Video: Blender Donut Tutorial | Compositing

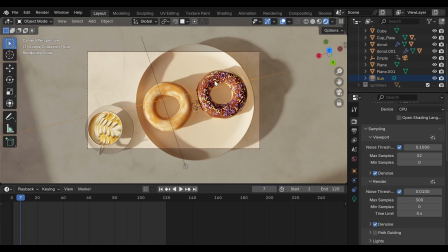4s
Now, let's move on to compositing. Before we jump in, it's worth taking a moment to understand what compositing actually is and why we're using it here. Compositing happens after the render is complete. At this point, the materials have already done their job.
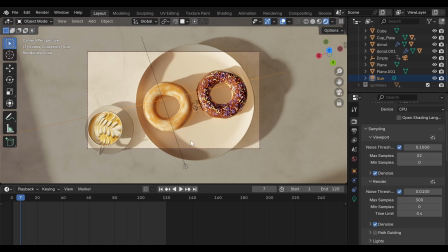22s
Now we're working directly with the final image. You can think of it like photo editing for a 3D render. This is where we adjust contrast, manage highlights, and add subtle effects that make the image feel more photographic. In our case, we'll use compositing to enhance the highlights on the glaze.
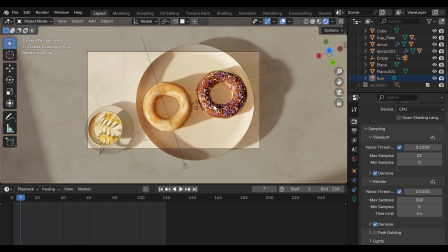41s
Glossy surfaces interact strongly with light, and in real cameras, those highlights rarely stay perfectly sharp. They usually bloom slightly. They spread softly across the surface.
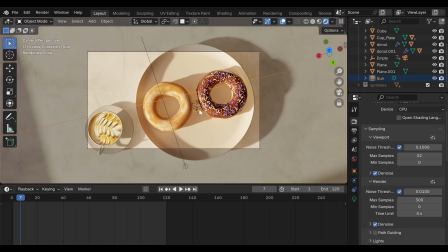52s
That subtle glow is what we're trying to recreate. For contrast, we've already benefited from Blender's built-in color management. It does a great job handling dynamic range automatically, so we won't be doing any heavy color grading here.
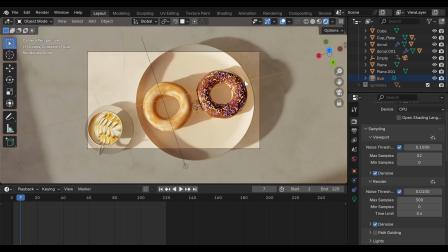67s
Blender has already given us a strong foundation. To get started, switch to the Compositing workspace.
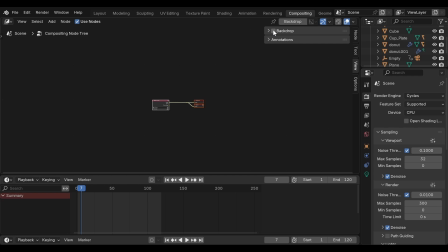74s
Enable Use Nodes. Then enable Backdrop, so the rendered image appears behind the node editor.
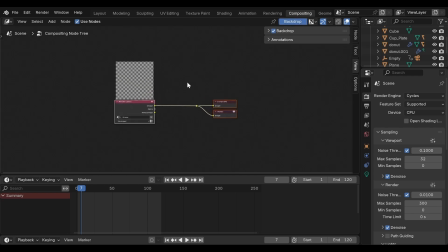81s
At first, nothing will appear, and that's completely expected.
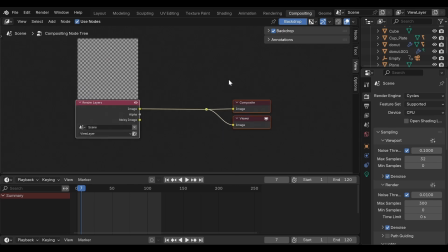86s
We haven't rendered an image yet. Compositing only works after a render exists. Remember, compositing is post-processing. It operates on the rendered image, not the scene itself.
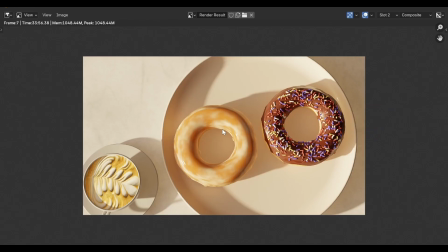99s
So now go to Render, Render Image. Once the render completes, return to the Compositing workspace.
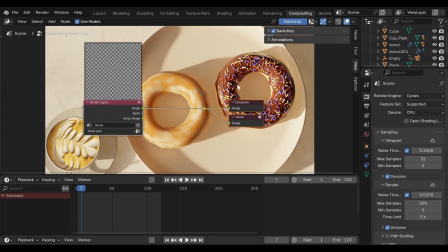107s
You should now see render layers connected directly to Composite. If the image still doesn't appear in the backdrop, simply toggle backdrop off once and then enable it again. Now the image should display correctly. This is our starting point.
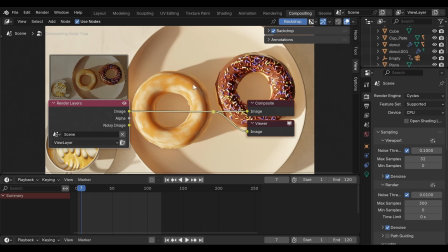123s
And there's one important thing to remember here. The composite node is what actually gets saved to disk. It represents the final image output. The viewer node, on the other hand, is only for preview. It allows you to inspect the image inside the node editor, nothing more.
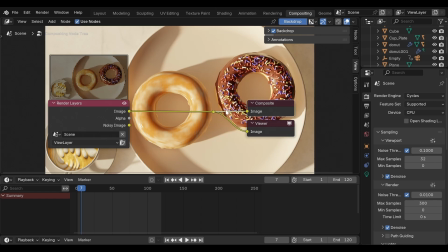140s
So if nothing is connected to the composite node, none of your compositing effects will appear in the final render. Everything might look correct in the node editor, but when you export the image, those effects will be missing. So always make sure your final node chain flows into composite. All right, press Shift-A.
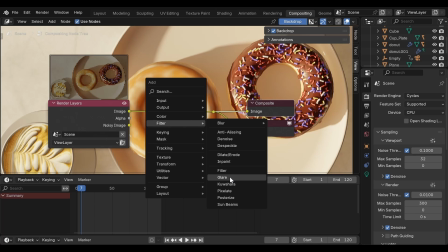159s
Go to Filter and add a glare node. Place the glare node right after render layers.
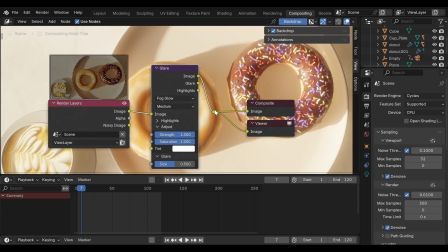165s
Change the glare type to Fog Glow. Fog Glow is one of the most natural options for food and product renders.
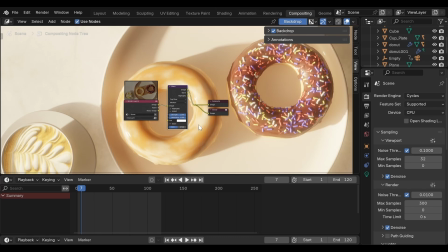172s
It mimics how real camera lenses soften and spread intense highlights instead of creating sharp star shapes or streaks.
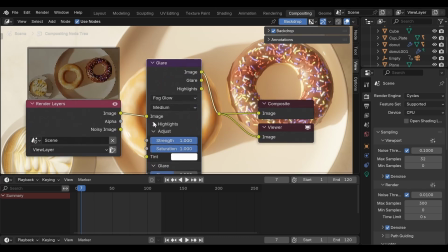180s
Now, let's dial in the settings carefully. Set threshold to around 0.85.
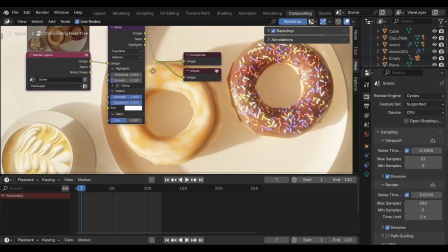185s
This is important. It ensures that only the brightest parts of the image, mainly the glaze reflections, produce the glow.
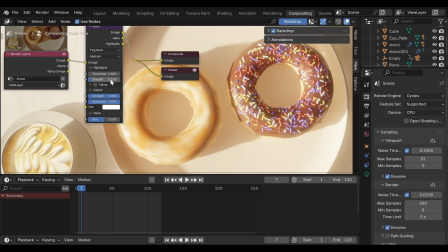193s
Everything else stays untouched. Set smooth to 0.15. This helps the glow fade naturally into the surrounding pixels instead of stopping abruptly. Set strength to 0.06. Keep this value small.
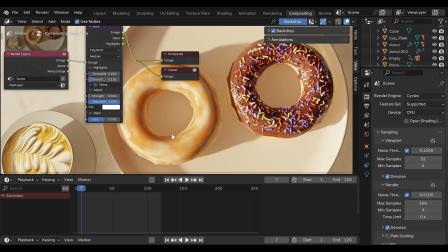208s
If the strength becomes too high, the glow spreads too far, and we lose that tight, glossy highlight. Set saturation to 0.75. This keeps the warm tone of the glaze intact without pushing the colors too far.
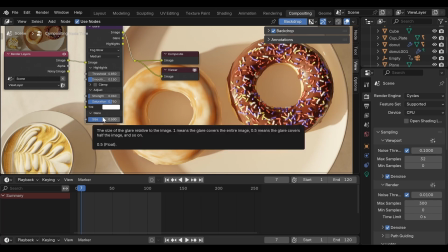223s
Set glare size to 6.
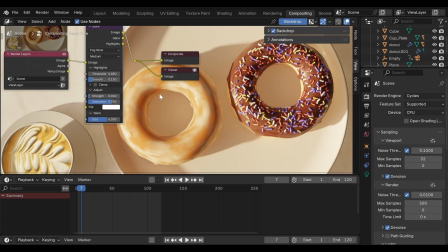226s
This creates a soft, photographic bloom that works beautifully with glossy materials under strong directional light, exactly like our current donut scene. Finally, set quality to high. For final output, always use high quality. It prevents artifacts and keeps the glow smooth and clean.
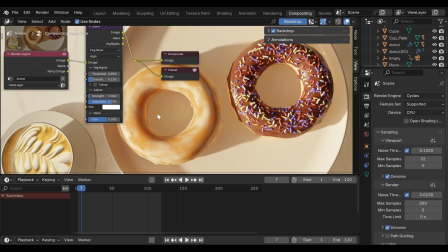246s
Now, take a look at the image. The effect should feel subtle, but meaningful.